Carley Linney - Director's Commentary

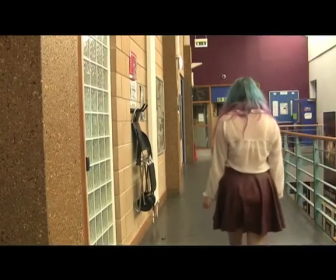[8:07]
The moment becomes even funnier when the music cuts as James is pushed into the wall by Luke.
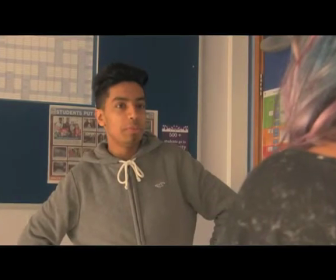[8:16]
Shot reverse shot is used multiple times to show conversations, and this allows the audience to see immediate reactions to things that are said, and these reactions often convey feelings of embarrassment and awkwardness.
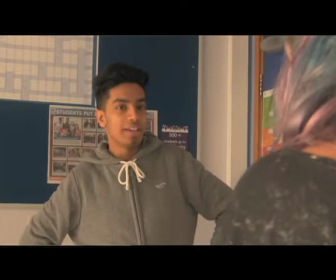[8:29]
Cross-cutting is used to show Luke in the bathroom and James talking to Scarlett, as this shows that these events are happening at the same time,
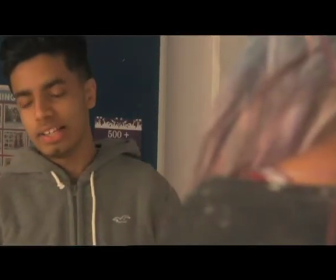[8:36]
and it makes it flow from the scenes before when James is shown going after Scarlett and Luke goes off to fix his hair.
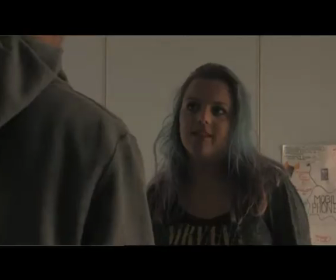[8:44]
This creates comedy as the audience can see two funny situations happening at once, as James embarrasses himself and makes his conversation awkward,
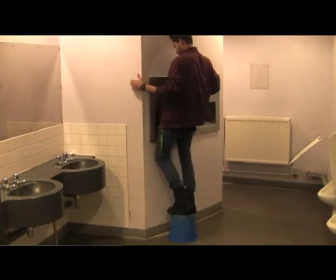[8:53]
whilst Luke desperately tries to dry himself off but fails.
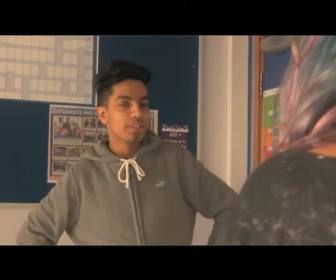[9:01]
Using cross-cutting for these scenes tells us that although James and Luke are very good friends, they are completely different,
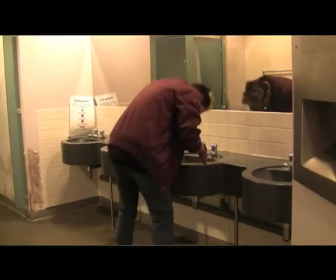[9:06]
as James will say and do anything to try and impress someone, and doesn't seem to be bothered if he embarrasses himself.
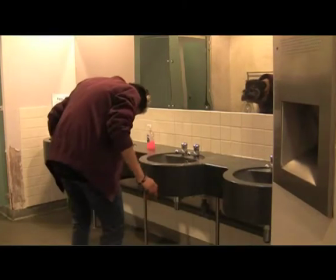[9:12]
But Luke likes to ensure he looks his best and does not embarrass himself in any way.
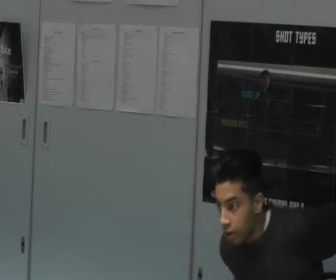[9:19]
High-key lighting is typically used in romantic comedies. She's the Man, for example, uses it throughout and rarely has any dark or shadowed scenes.
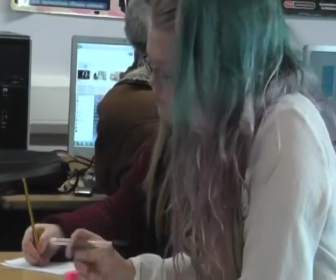[9:28]
Scarlett uses high-key lighting throughout as it makes the scene appear normal to viewers.
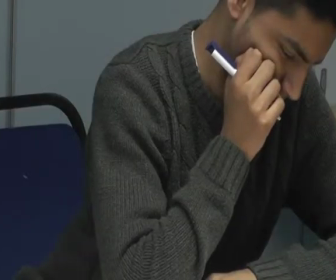[9:34]
Teen romantic comedies are often set in schools and urban areas. She's the Man is an example of this, as a lot of the action in the film is set in Viola's school.
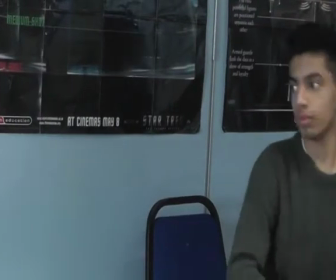[9:43]
Scarlett follows this convention by basing most of its action in a college. A lot of the film is set in classrooms and corridors, and by basing it there,
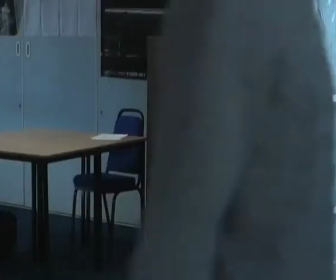[9:51]
a lot of the teen audience we are aiming for may feel that they can relate to the story. For the characters' costumes,
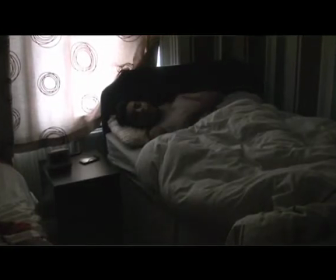[9:58]
we decided that James and Matthew would appear very casual, as this reflects their personalities, as James is quite lazy whilst Matthew isn't really bothered about anything.
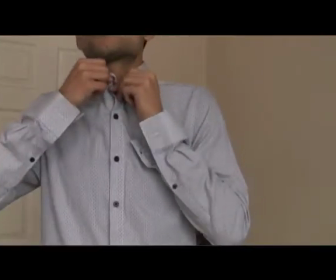[10:07]
Luke, however, cares a lot about his appearance, and this is shown through his smart attire and the time and effort he puts into doing his hair.
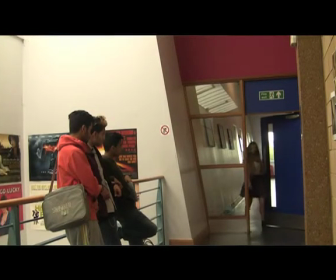[10:15]
We wanted Scarlett to look quite girly, and so she wears skirts throughout the film and always has makeup on.
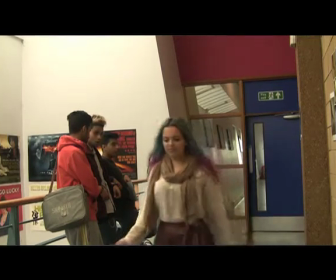[10:21]
These costumes also allow the audience to relate to the story and the characters, as some of the male audience may see parts of their own personalities in one of the three boys,
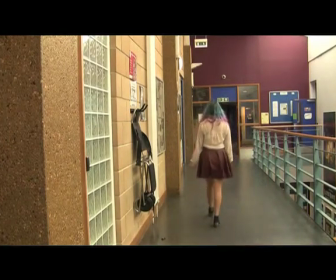[10:31]
whilst the female audience may feel that they are like Scarlett in terms of their attitude or how they dress.
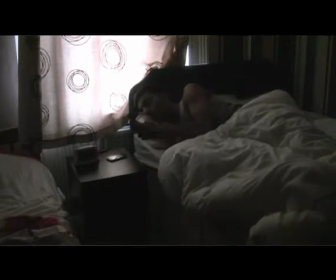[10:37]
The main props used in the film are mobile phones, as the characters are shown communicating via phone calls multiple times,
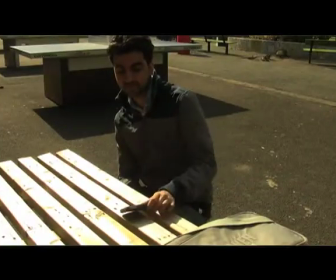[10:44]
and when Matthew is shown cutting off James's phone call, it conveys to the audience that he doesn't want to be interrupted by his friends.
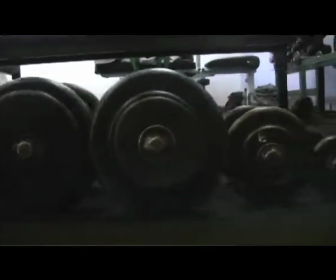[10:53]
Majority of the props used in Scarlett are shown during the montage, as James is shown using lots of different gym equipment,
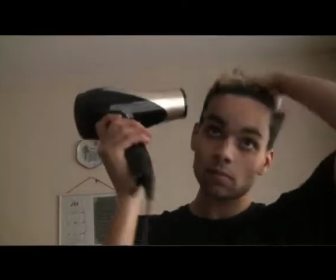[10:59]
whilst Luke uses a hairdryer and straighteners, and Matthew has a video game controller.
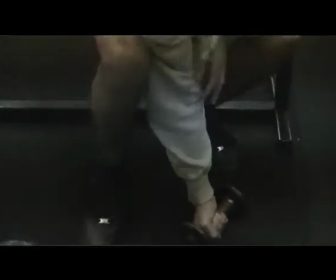[11:04]
These props help establish their personalities and what they are like as people.
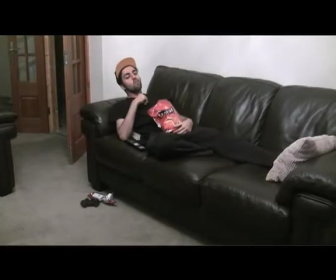[11:08]
James is shown using equipment that is far too big or heavy for him, and this shows him as a joker and the funny character he is in the film.
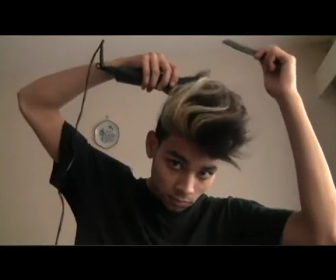[11:17]
Luke, focusing on perfecting his hair, shows that he cares a lot about his looks, whilst Matthew,
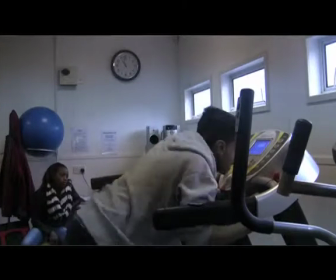[11:22]
playing games whilst the others are trying to better themselves, shows that he's not really bothered and doesn't feel the need to try and improve himself like them.